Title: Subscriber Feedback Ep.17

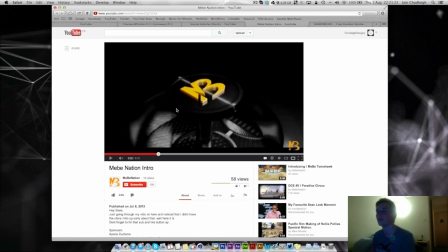The movements aren't really as smooth and fluid, so you kind of want that kind of jump kind of straight into kind of a linear speed all the way down, like constant speed.
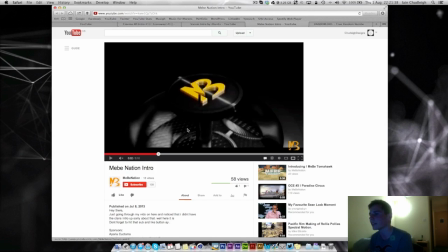But yeah, really nice job. I see in your logo here you have this little kind of outline bit around the edge.
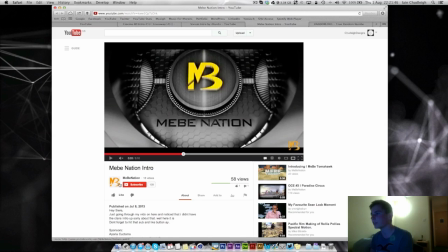I don't know. Yeah, just round the edge there, which would have been really nice on this as well. Just a kind of cutout. Would have looked good. And maybe a light kind of so it reflected, kind of a bit around as well. But overall, it's a nice scene.
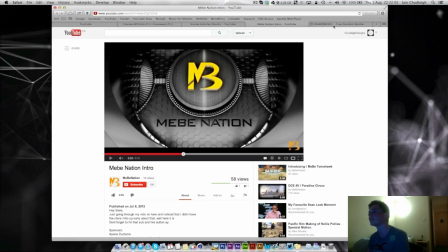Just kind of work on camera moves and kind of just making sure the specular doesn't kind of ruin some of the textures.
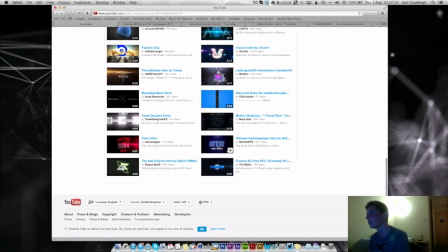Next, we got 34. So 8, 6, 4.
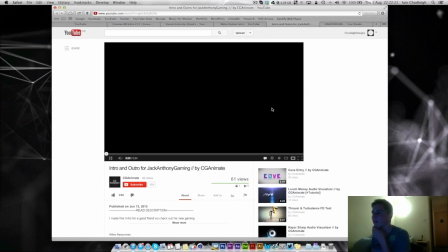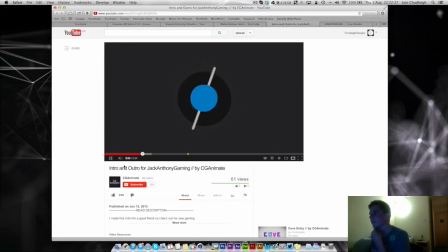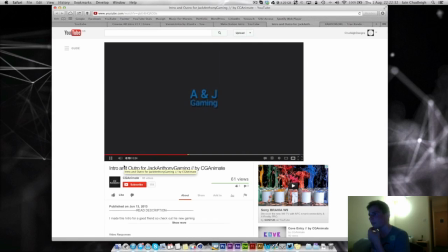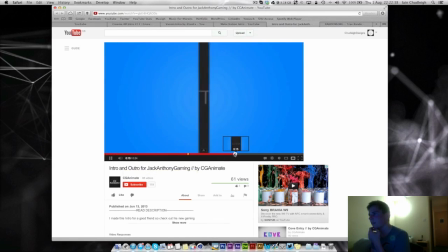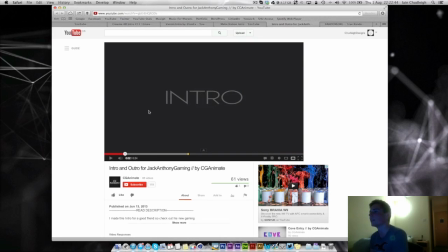So first of all, I don't think this part's very necessary, and I don't really like the font on it. I guess it's an intro and outro, so I guess it is probably quite self-explanatory, so you don't really need that part.
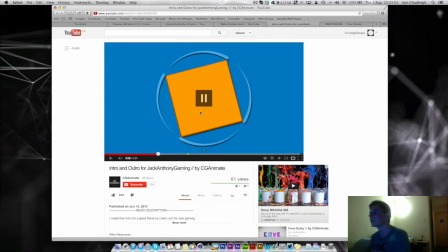The movements are nice, it's just it's kind of like one after another. With kind of 2D, you kind of want to blend them all, so just before one finishes, the other one starts.
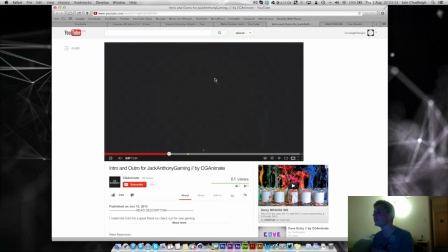Whereas this, it's kind of like it finishes, then the next one starts. Now the kind of wiggle here is nice, but I'm not too sure about the kind of drop shadow as well. What could have looked quite good here is the kind of infinite kind of shadow effect.
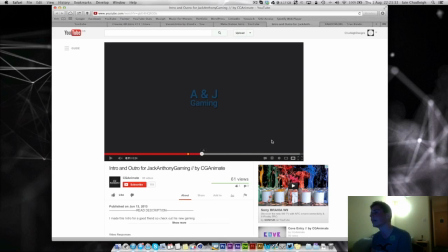So you have this kind of constant shadow going down. I don't know. I think it would have looked pretty cool. And then the outro again.
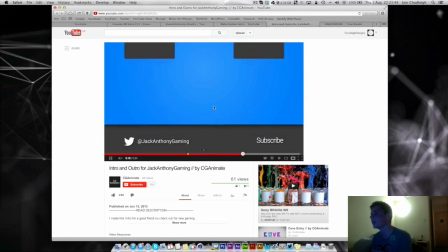I'm not a big fan of the font. Yeah, it's simple. You can't really read the text, which is a bit of a shame. The boxes could have been a little bit bigger.
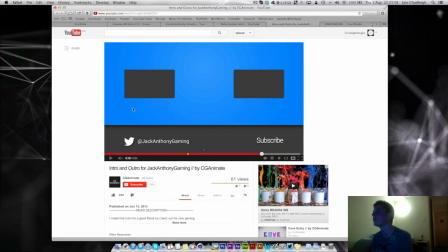I don't know. This is kind of graphics work rather than motion graphics, so I guess it's only the intro part.
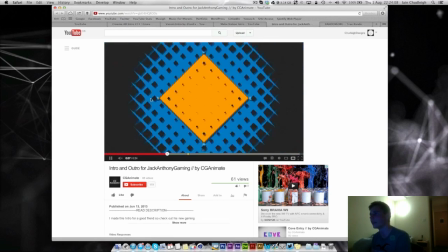So yeah, just kind of work on kind of smoothing everything out so it's not kind of linear.
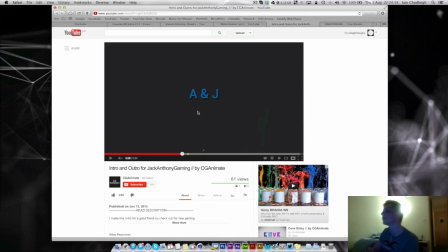I know I told the one before to be linear, but kind of with 2D graphics, everything has to have a really nice fluid flow to it, and it just has to work. It's hard to get right. I can't really do it at all, so just kind of work on that part and you'll get there.
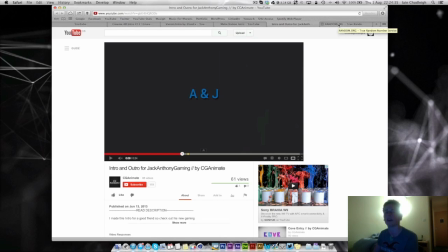It's not much to change, but it will be very kind of effective if you do.
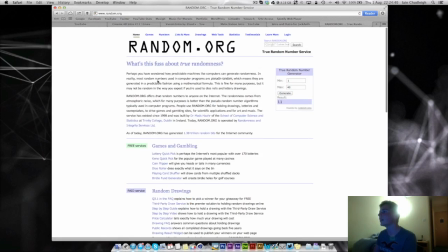And finally we have 11,
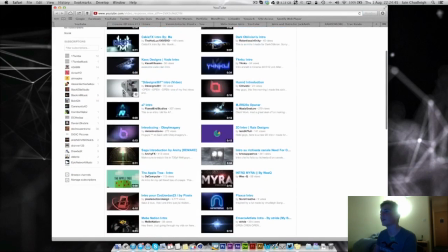which 3, 5, 7, 9 is this one here.
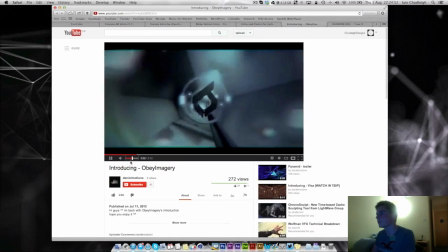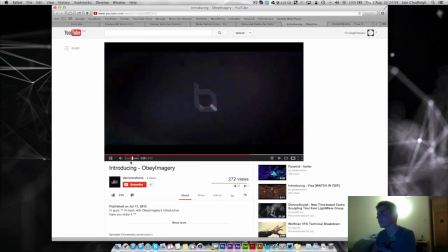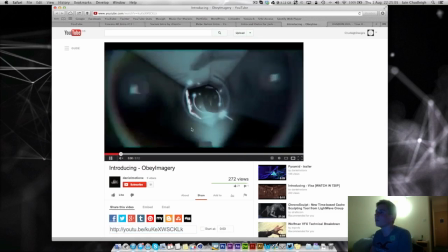Okay, what I thought was going to happen was here,
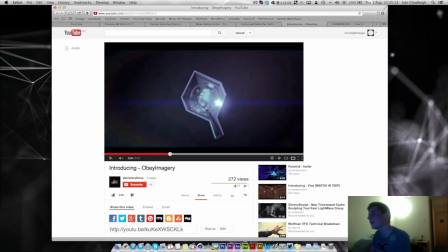it would zoom out and this would be the logo, because it kind of looks like it is.